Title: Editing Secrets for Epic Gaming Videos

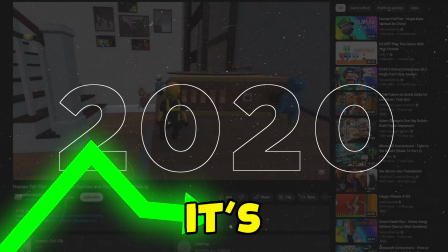With more gaming YouTubers emerging year after year, it's getting harder and harder to keep the audience's attention. So, by the end of this video, you'll have a brand new set of editing tricks which, when combined with a great story, will take your gaming videos to the next level. Starting with the one that I do every single time I start editing, and that is creating a multicam clip.
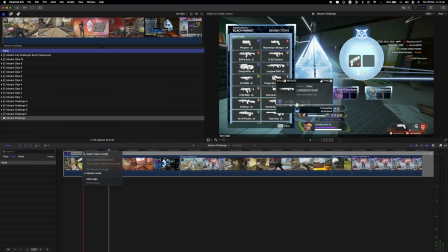Now, a multicam clip is a container that allows you to add and synchronize multiple camera angles inside of your video editing software. Now, it's mainly used for multiple camera angles, but you can use it for gaming content as well.
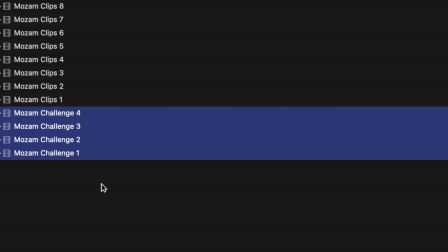Let me show you how. The first thing you need to do is create a multicam clip. In Final Cut Pro, it's as simple as clicking on the clip and selecting New Multicam Clip.
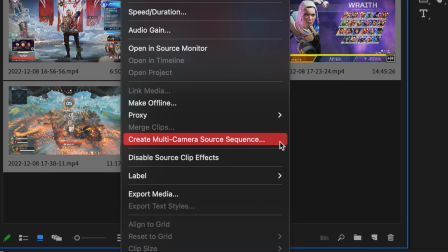You can do the same thing in Resolve, and in Premiere, you can create a multicam sequence. By doing this, you're thrown into a brand new timeline. Think of each track as a different viewpoint of your gameplay. You can have the wide shot as track 1 and your close-up in your camera as track 2.
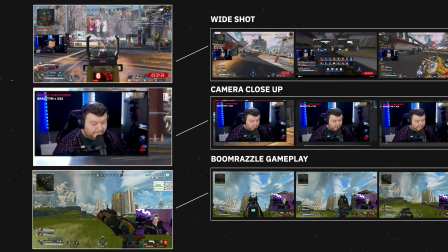Maybe you have your friends record their own perspectives. You can add these and have them as angles too.
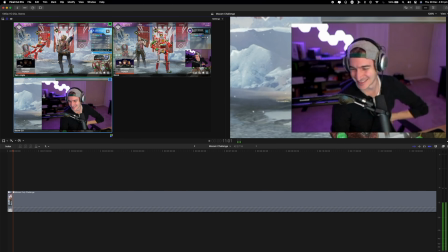Then, when you bring that clip or sequence into your main timeline, you can edit it by pressing the number keys on your keyboard to jump from one angle to the other.
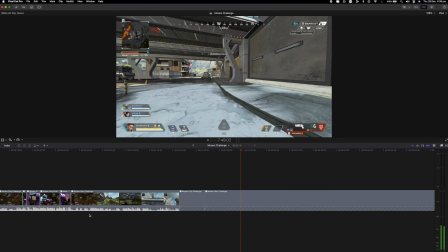You can even do this at 2x speed, making editing much faster. Now you can begin editing. Go through your entire timeline and start cutting from one angle to the other. And soon enough, you have a rough edit of your video. But you are far from done. Now it's time to refine it. And we do that by watching the entire thing again, but this time with the eyes and ears of a hawk.
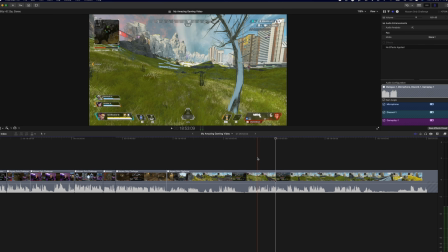That's the saying, right? We want to start cutting out the dead spaces and pauses to improve the video's flow and pacing. Having pauses or breaks really kills the video's momentum. I mean, just see for yourself to grab the guns.
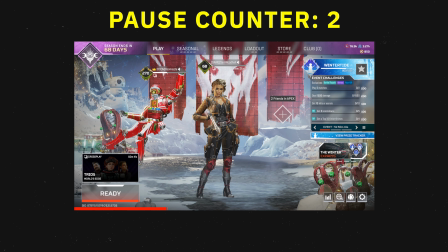Yeah, we need 6 of them, or at least 3. So the stakes are ramping up now. We need 6 Mozambiques rather than just 2 for me. Yeah, so this is going to make it even more difficult to do.
Do you see what I mean? Now, a big way to help with this process is by looking at the audio waveforms on the clips.
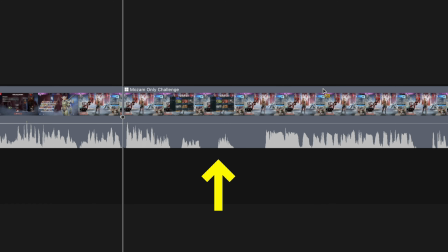Whenever you see a space, a pause, or a break in that audio, get it out of there. One pro technique that I like to do all the time in my videos is called a split edit.
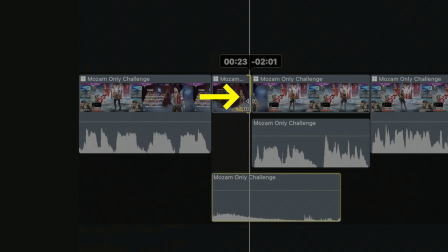And that's where the audio and video come before or after the edit point. And it helps smooth out the audio and video to make the cuts less jarring.
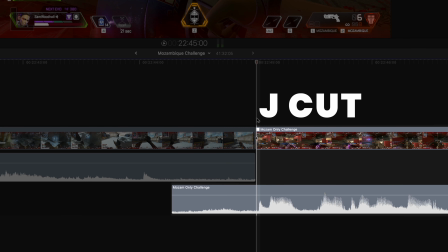If you drag the audio in before you see the next clip, it's called a J cut. And if you drag the audio out after you see the next clip, it's called an L cut.
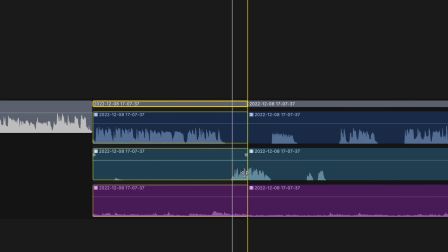And these are super useful editing techniques that pro editors use all the time. As an extra pro tip, go through your entire timeline again, but this time start taking out things that aren't funny or important, and be brutal with this.
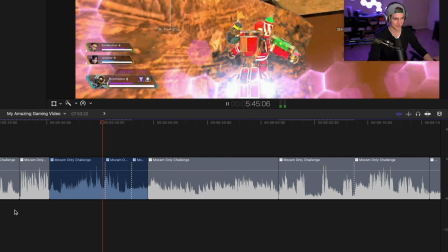You want to tell a compelling and interesting story, and not everything is going to help you achieve that goal. And one of the biggest things you can do to tell a good story is to focus on what you want your audience to feel.
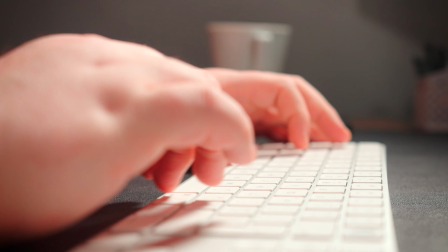Emotion plays a huge part in storytelling, so make sure you focus on the areas of your video that help you deliver the feelings you want to create. Although if the content is good but you can't put it in the main video, then turn it into a YouTube short.
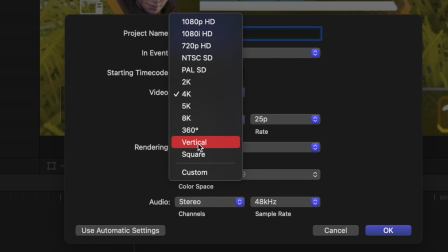Just cut that section of the timeline, create a brand new vertical project, and then paste in there to edit as a short later on.
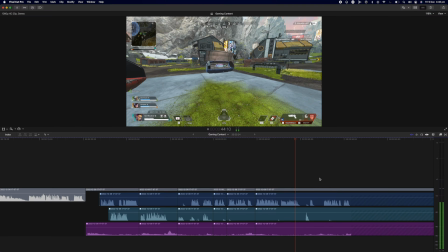That way, you're using every piece of content you make and repurposing it for later. With your video coming along nicely, it's time to start layering the extra foundations to your project. In this case, adding music. We're going to start by looking for a variety of different music tracks that we can pick from to use for different sequences within our edits. You really don't want to have action music or lo-fi beats running throughout the entire thing. Add some variety.
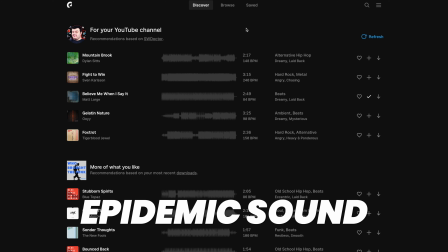For me, I always use Epidemic Sound for my music, and I always tend to look by mood to try and find something that suits the tone I'm working on.
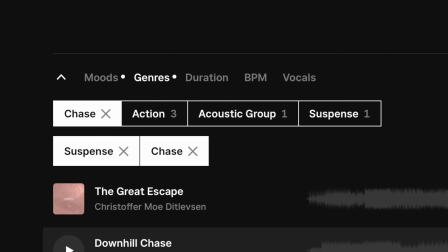I then use the filters to narrow down the search to something that I like, and once I have a starting point, I use this Find Similar button to help me find tracks that sound the same, to have a couple of options. I do this for every sequence in my edit to create variety and to help progress the story.
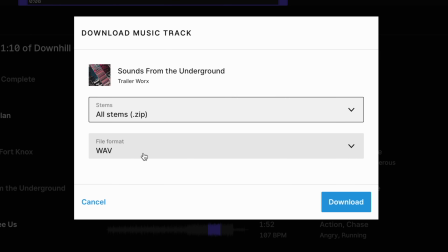I then download my tracks, and then I select the Download All Stems option. When I do this, I get a zip file with all of the components of the track divided into individual files.
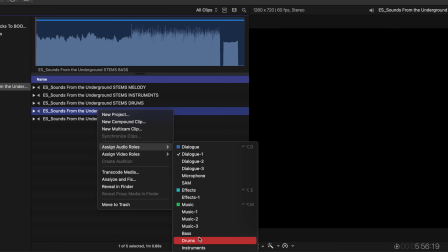I can then bring each one of these into my editing software, and I can have full control over how intense the music is at each level.
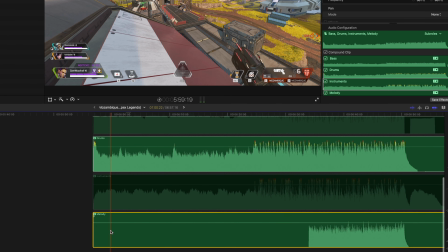For example, if I have a section where I just want the drums, I can turn off all the other parts of the track and keep just the drums playing.
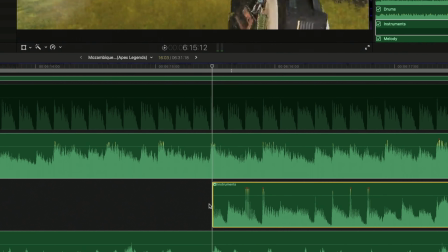I can then bring in the melody and the instruments later on as the tension and story build to the climax of the video.
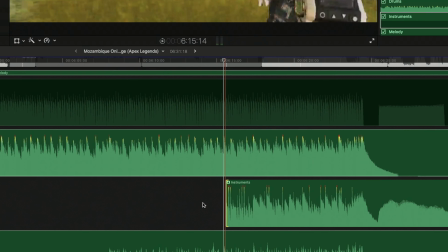Like this.
Oh, they're over here.